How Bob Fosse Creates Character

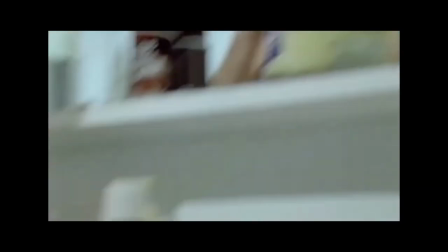0:09 Bob Fosse is known for his distinctive choreography and directorial style. The most recurring theme in his work is the deconstruction of showbiz,
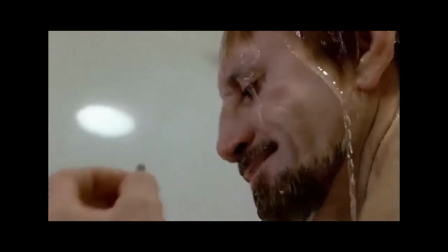0:17 so then it is no surprise that Bob Fosse uses colour and lighting in a similar way that theatre would to denote character and plot progression in his work.
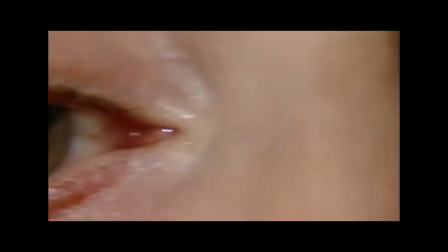0:26 In this video essay, I will be exploring how Bob Fosse creates character.
To be on the wire is life. The rest is waiting. That's very theatrical, Joe.
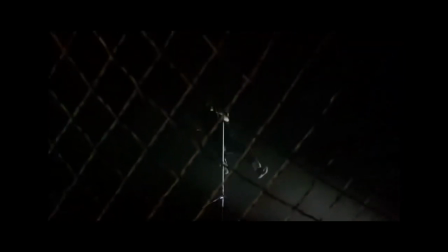0:39 Yeah, I know. Did you make it up? I wish I had.
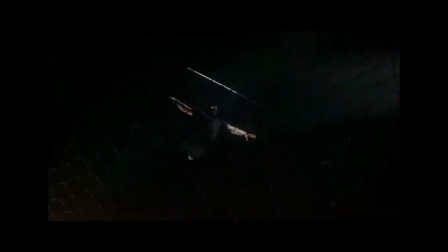0:44 You like it? Well, it's all right. It's showtime, folks.
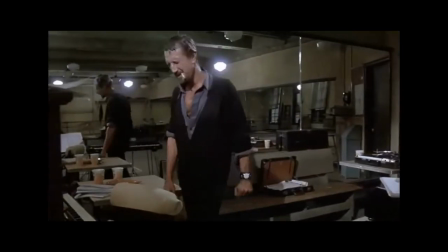0:51 All That Jazz came out in 1979, a semi-autobiographical film for Fosse.
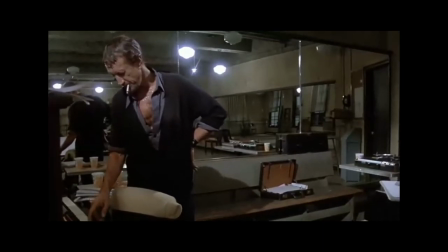0:57 It focuses on choreographer and director Joe Gideon, played by a weary-looking Roy Scheider. Gideon is rapidly deteriorating under the pressures of his projects, his knotty personal life, and sleazy vices.
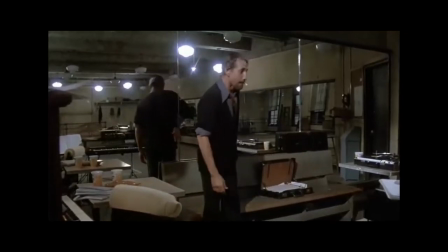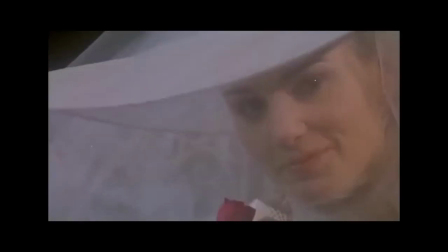1:19 The film is a feat of editing.
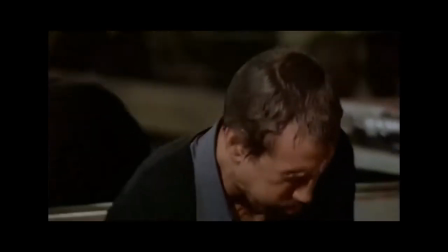1:22 Gideon's inner world is a medley of low-key lit memories and fantasies, whilst his real life sits sallow and suffocating.
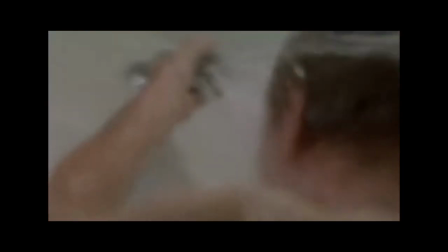1:29 As Gideon speeds towards collapse, the moments of fantasy and reality blur as it becomes clear that Gideon's real life is impossibly tangled up
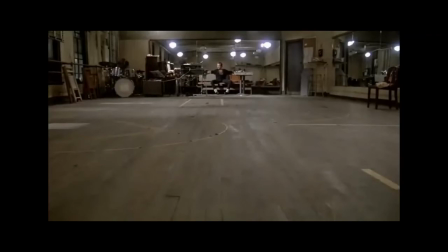1:38 in the razzle-dazzle of showtime. In his review of All That Jazz, J.C. Masek says, "It feels so fitting that his nightmares all involve being trapped in a dark Broadway musical of his own making,
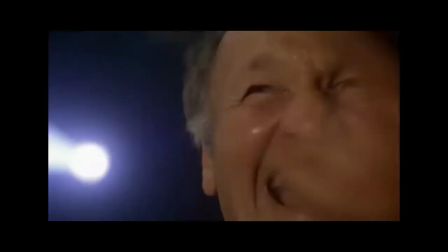1:53 that the astute viewer may regard much of the film as horror as opposed to fantasy or drama.
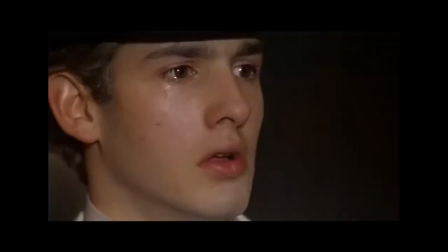1:58 That nightmarish quality is reflected in the shadowy world of Joe's memories, with intense high-contrast colours and overwhelming stage lights. Young Joe has nowhere to hide, whereas the audience lurk in the safety of shadows."
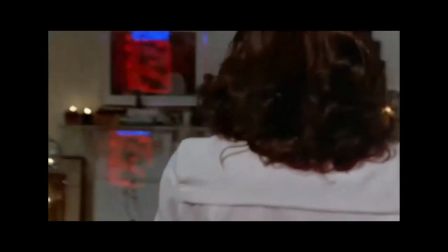2:12 As the film progresses, we see a reclaiming of both light and dark spaces.
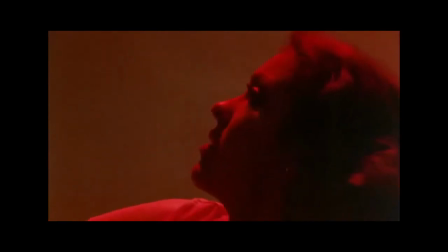2:16 What was originally nightmarish becomes seductive and beautiful, and how Joe makes sense of the world around him.
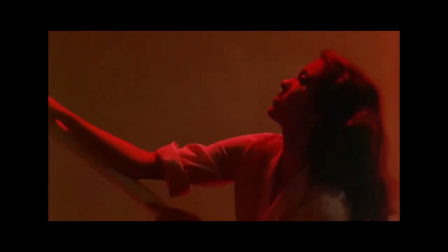2:23 Key scenes that illustrate how Fosse plays with lights and editing come towards the end of the film.
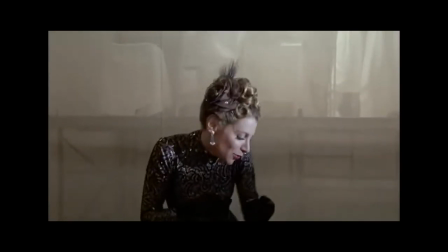2:33 Throughout the final act of All That Jazz, there are rapid switches between the reality of Joe's situation, a recent heart attack has landed him in hospital,
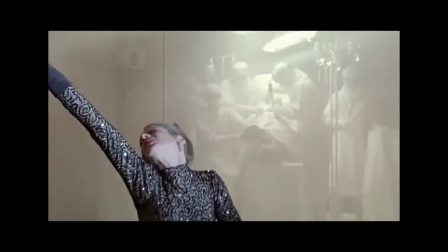2:40 and his show-tune fantasies, wherein the women in his life sing and dance to navigate their feelings towards him.
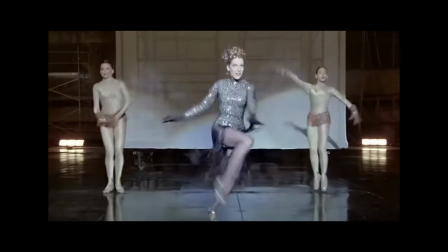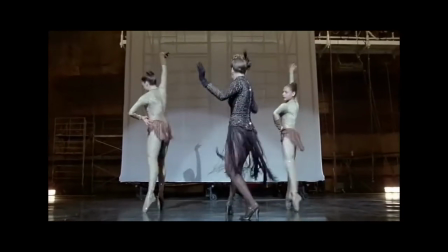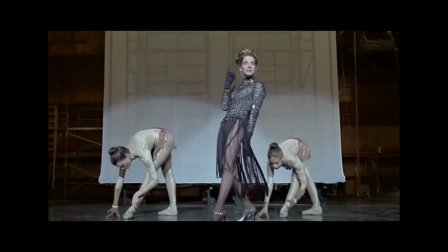3:01 There are two Joes here.
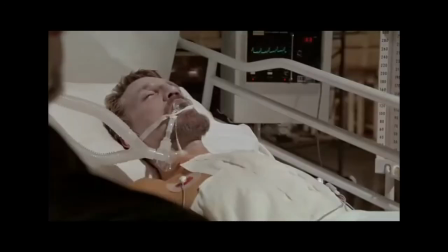3:03 The real Joe laying in his hospital bed in the diffused light source of the real world, and director Joe, lit by the stage lights above and in full control.
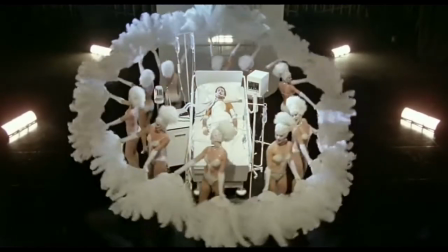3:14 It's during these hospital hallucinations that we seal the film at its most theatrical, but also at its most bleakly realistic.
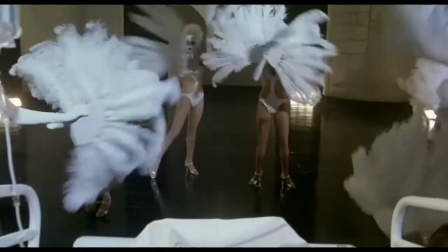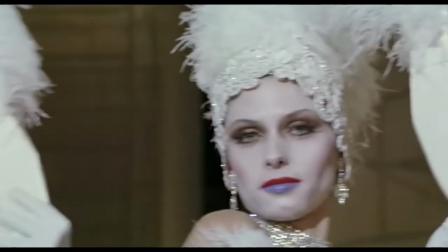3:28 The contrast between the clean, bright lights and colours of the musical numbers and the mostly diffused humdrum of the hospital
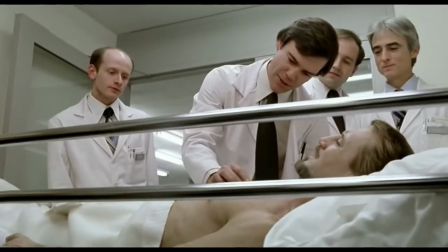3:37 are a compelling dichotomy and go further in portraying the different facets of Joe's character.
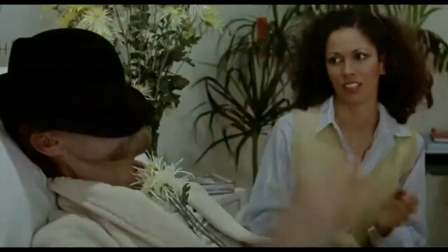3:45 As the surgeon remarks, "You are foolishly and childishly flirting with disaster."
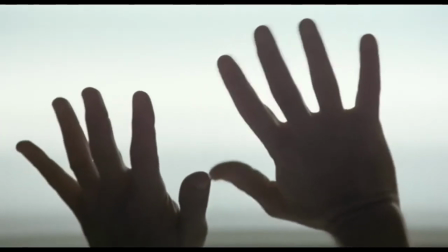3:54 But as he rapidly fades, Joe constantly seeks out the light, even in the darkest places.
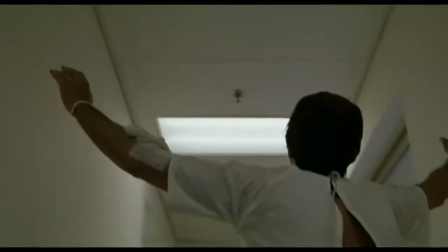4:02 Even in his loneliest moments, when the wide-angle shots show him dwarfed by the pale lights of the hospital,
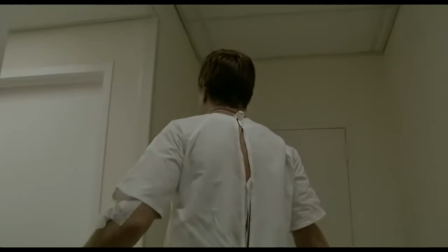4:09 he is still looking for illumination.